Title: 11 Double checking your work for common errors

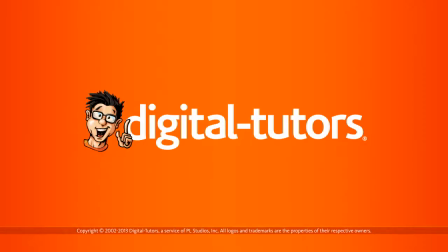1s
In this lesson,
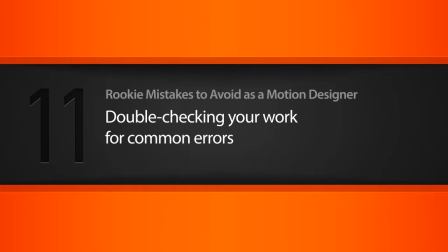2s
we're going to talk about a checklist that we can use to identify issues in our own work before we decide to render it out. Okay, so I'm just starting off here in
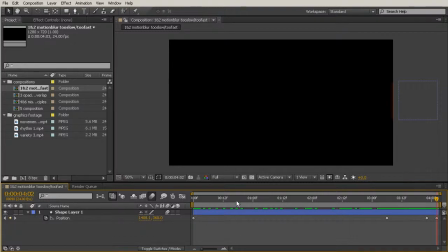18s
11_begin, and I just have a few different examples to kind of talk about here as we're just talking about things to check for in your work. So many people are so ready to get their video sent off to the render queue that they forget the important step of simply watching the work back.
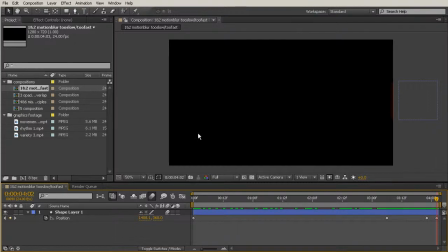35s
Now, whenever you're doing a RAM preview on a really heavy file that might have a lot to watch, sometimes it's not something you want to waste your time doing. But whether or not you do it in the form of a RAM preview or you render it out and then
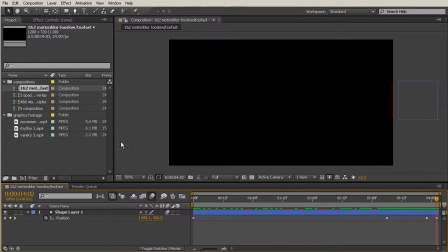50s
you go ahead and watch it just in your computer's video player, you need to go ahead and just watch that before you send it off to wherever its final place is, whether you're turning it in for a project at school or a client.
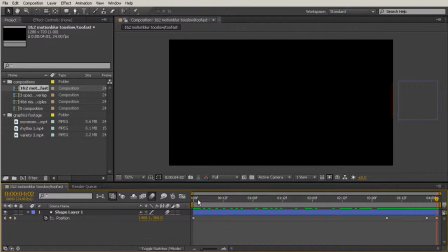66s
You need to go ahead and do this vital step of just watching your work back and taking some notes on some of the things that you need to fix. So I'm going to go over a few things that you want to watch out for whenever you're kind of going through this checklist.
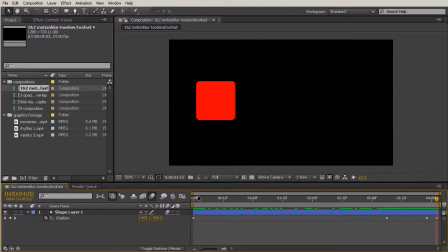82s
So I'm just going to do a RAM preview of this first composition that we're in. Now, one of the first things that I have here is my kind of little red square that animates across my screen.
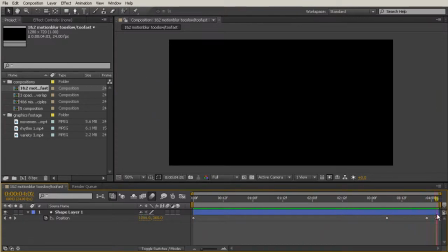98s
So the first thing that I want to look out for is to make sure that I have my motion blur turned on for animations that are going to be moving really fast, that I want to have it turned on for. Now, you may not want to have it turned on in some situations, but in this situation,
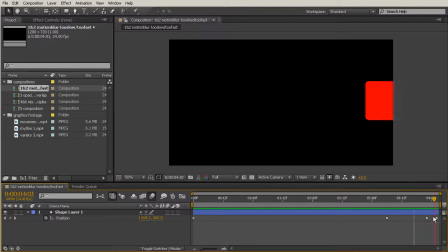115s
kind of as we get to this last part here that's moving really quickly, it looks very choppy and it's hard to tell what's going on. So motion blur is a great way to help this to just feel more natural and realistic. So turn motion blur on for the layers that need it,
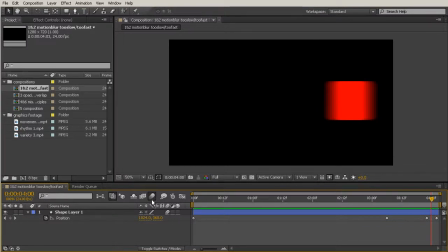132s
and just remember to kind of turn on and off this switch here at the top as you work to kind of speed up your work while you're making things, and then at the very end you'll want to turn that on before you send it off to the render queue. Okay, the second thing I want to talk about in this same composition here is your timing.
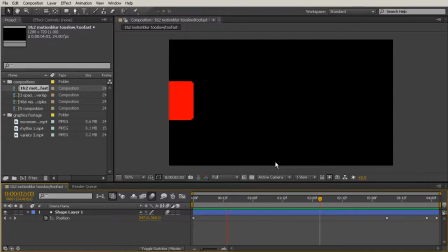152s
So does anything feel uncomfortably slow or fast? For me, I feel like the way that this little square is animating on is a little bit uncomfortably slow. You're just kind of ready for it to stop, and then whatever the next thing that's going to happen, you're ready for that to happen.
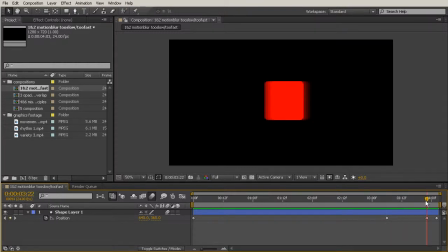169s
It just feels kind of excruciatingly long. And then on the other hand, whenever this starts to move out, this is probably a little bit too quick. So if you want to change that up, you want to go in there, and in our last lesson we talked about kind of counting your keyframes and not having
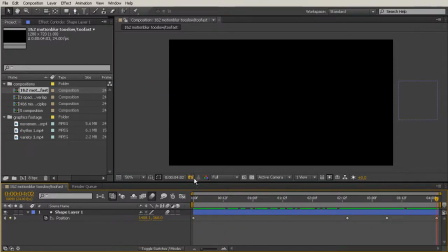187s
transitions happen that were any faster than half of your frame rate. So my frame rate in this comp is 24 frames per second. So to move forward 12 frames, I'm just going to hold shift, hit page down, and then I'll move forward 2 more frames.
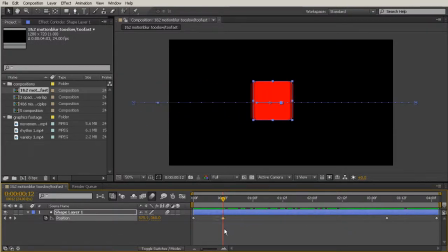203s
And then I can bring this box kind of back there, and we can watch how that transition looks. So this just feels like it gets to the point a little bit more quickly. And if you feel like this is too fast, you can always give that a few more frames to transition over,
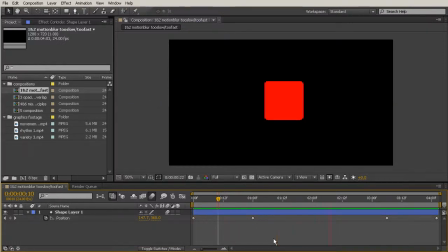220s
but at least it doesn't feel like it's dragging on and on. And we've moved this second to last keyframe back there so that it lasts just about a second for the transition out. So we get this pause in the middle and then it moves away.
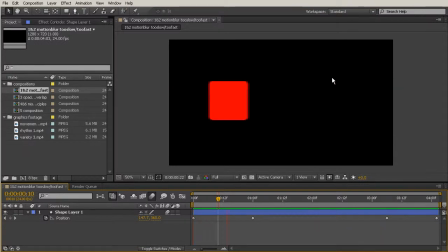233s
This just feels a lot more pleasing to the eye than something that feels way too fast or too slow. So now I want to talk about something else. Let's move on to our third composition over here.